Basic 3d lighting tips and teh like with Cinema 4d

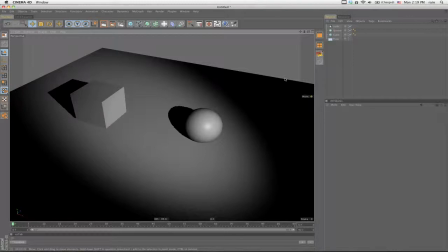[0:01]
Hello there, M. Strange here. I haven't done a tutorial in a long time, and I saw my pal
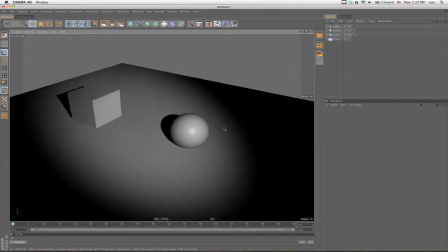[0:10]
Demonic Bunny asking me about some lighting questions on my blog.
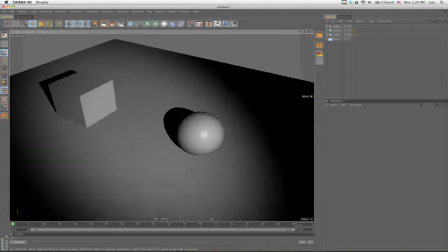[0:15]
So since I'm working on the new movie, and I just finished lighting all the sets and lighting everything,
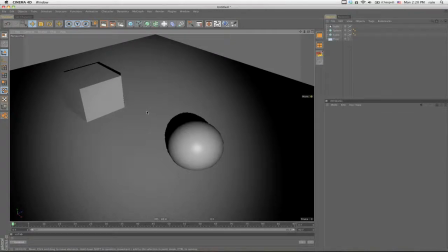[0:21]
and I learned a bunch of new stuff, so I figured I should come on here and kind of share some of it with you,
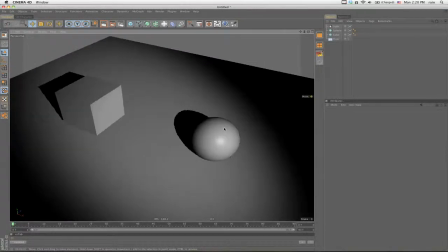[0:25]
because it's stuff that I kind of tried to read about or learn from other places, but I just kind of learned from practice.
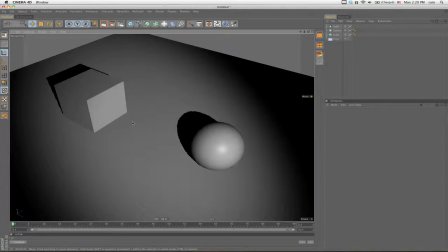[0:32]
So I just wanted to share my principles with you. And sorry if it's noisy, it's the render computers because I'm working on the new movie, so they're rendering. But yeah.
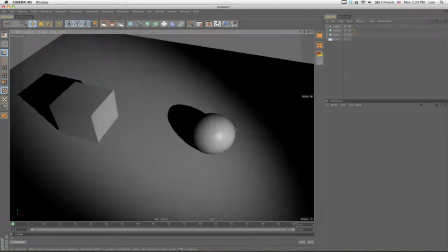[0:40]
So I'm working here in Cinema 4D, and I just have a simple scene with a sphere and a cube, and a floor and one light.
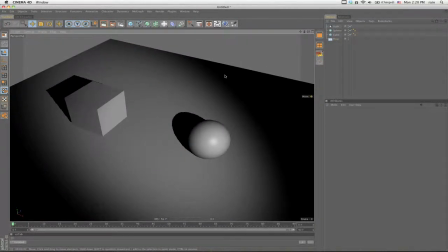[0:49]
Now I guess this is gonna be just like a basic lighting thing too, so I should probably start from scratch.
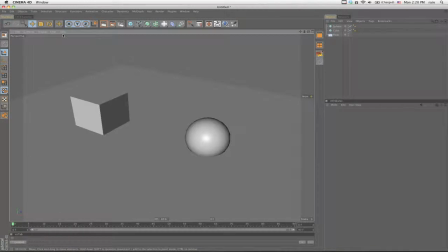[0:55]
So here we just have a scene with no lights in it, and I turn the grid off, which you can do by going up here, turn grid on and off.
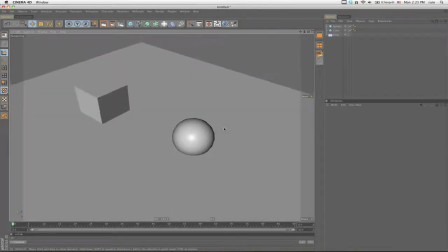[1:02]
If you want to simplify your scene, sometimes it's easier to turn it off. So I'm going to click just the default light object and add a light.
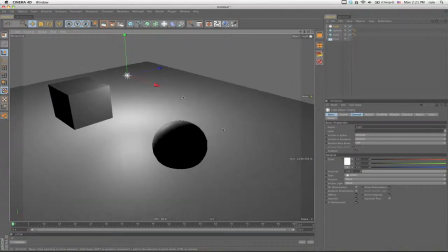[1:10]
Now, I don't know what other 3D programs do, but when you first create a light in Cinema 4D, it creates an Omni light, which is actually the only the only time I use these in scenes is for stuff like candles and flames,
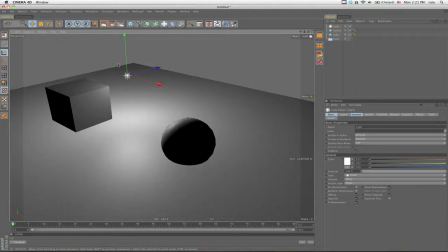[1:27]
because if you think about real world lights, there's not many lights that act like this, which disperse light in all directions equally.
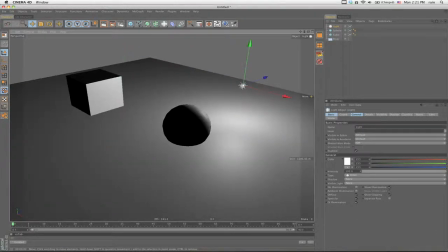[1:34]
So for most of your stuff, if you're like, I'm gonna assume you're trying to frame a character or use lights to highlight a scene or something,
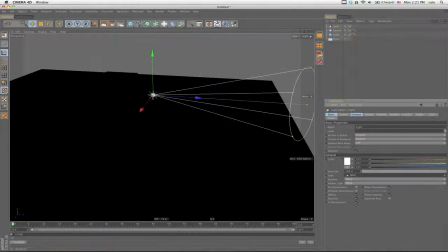[1:42]
you're gonna want to use a spotlight. So we go into spotlight,
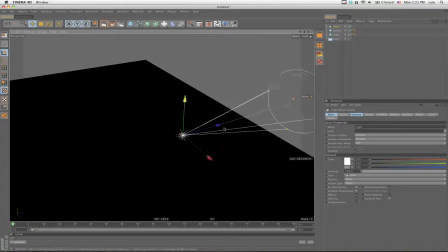[1:46]
and you can see a little cone that is gonna be shooting the light out.
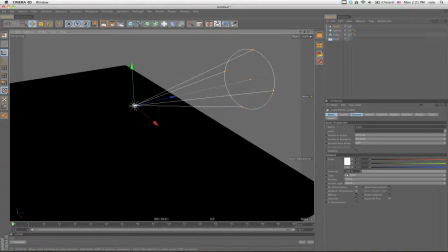[1:51]
And a really easy way to use spotlights, because you can try rotating them and putting them in the scene,
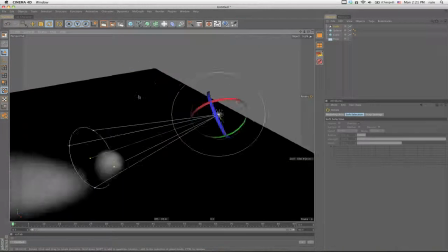[1:59]
and this is okay, but I found, this is the way I do it.
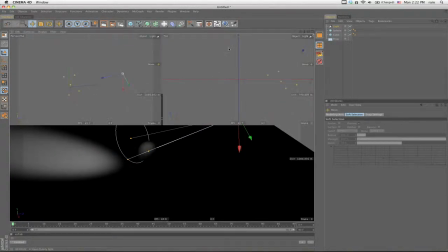[2:04]
I don't do it like this at all. Is that let's open another view, and in Cinema 4D,
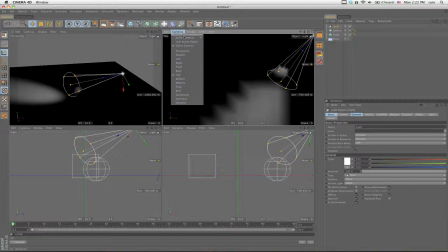[2:10]
if you click on a light and then you go up to camera, link active object, then you're looking through that light.
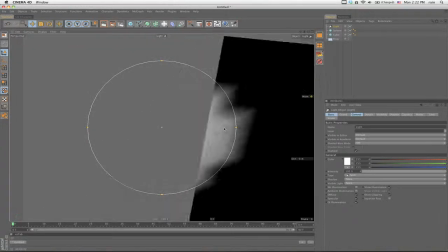[2:17]
So now I just spin around and navigate like I would navigate any scene, but I'm actually aiming the light.
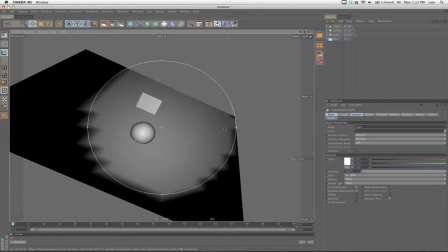[2:23]
And I think this is really the best way to position lights. There's a lighting tool in Cinema 4D too, but I still find this way to be better.
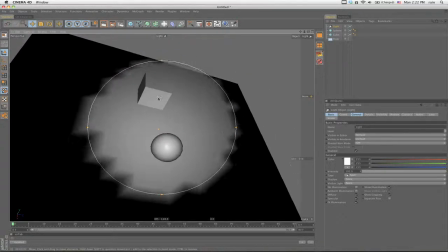[2:30]
So you can actually go and point it at the stuff you want,
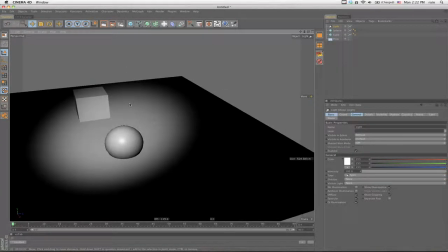[2:33]
and then you can switch back to original view, and there's the light, right?
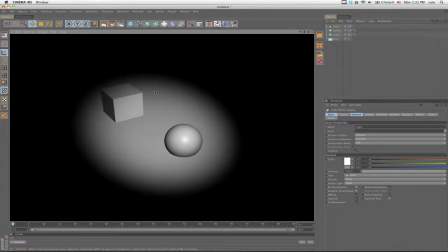[2:39]
So if we render that, by default there's no shadows on, so you want to go in here and turn shadow on.
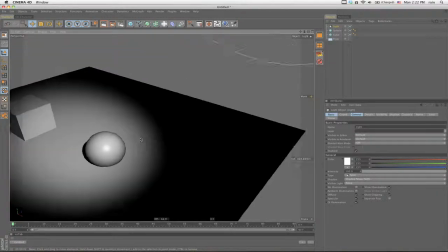[2:48]
Now, being that it's a synthetic environment in 3D, and it tries to simplify things for you, a lot of programs do this.
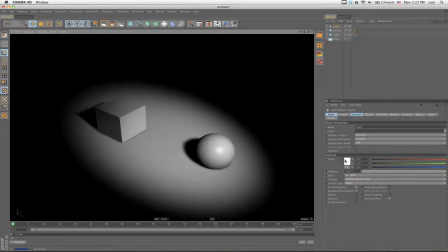[2:55]
If you look and see, the color of the light is pure white. Now, maybe a lot of you leave your lights that color, but the best way to learn about lighting is to look at lights and shadows in the real world, and I don't think you ever will find a light that is pure white.
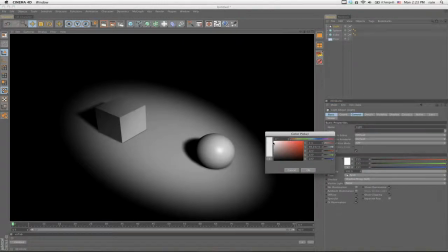[3:13]
So what you want to do is go down here in your little color gradient and never make lights that are just pure white. You're going to want to have them, well, lighting is like an interplay of warm and cold lights, or think about it like fire and ice.
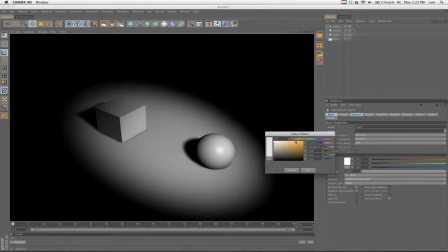[3:30]
So warm lights like flames, stuff like that, fire or whatever, are usually colored with a little yellow, or maybe even a little orange, like this. So this would be a warmer light.
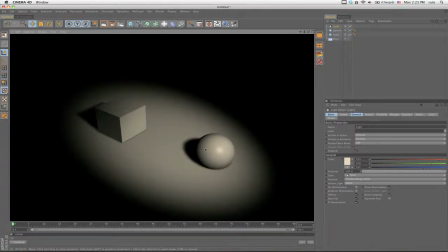[3:46]
Now if you look at the scene, it looks a little more realistic because there's some color in the light.
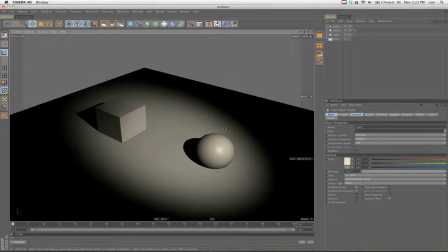[3:50]
You can turn it down a little bit. But just think of lighting and colors in lighting, when you're using colors, like an interplay of fire and ice.
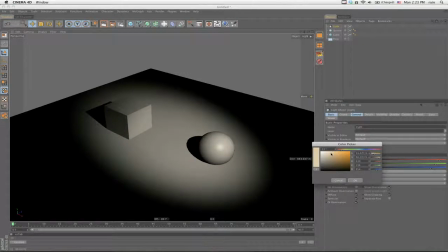[3:58]
So hot and cold lights. And they don't have to be like pure yellow, because then that's like a special effect. Just a little touch of a color makes a big difference. So let's make a cool light. Now look at what the scene looks like now.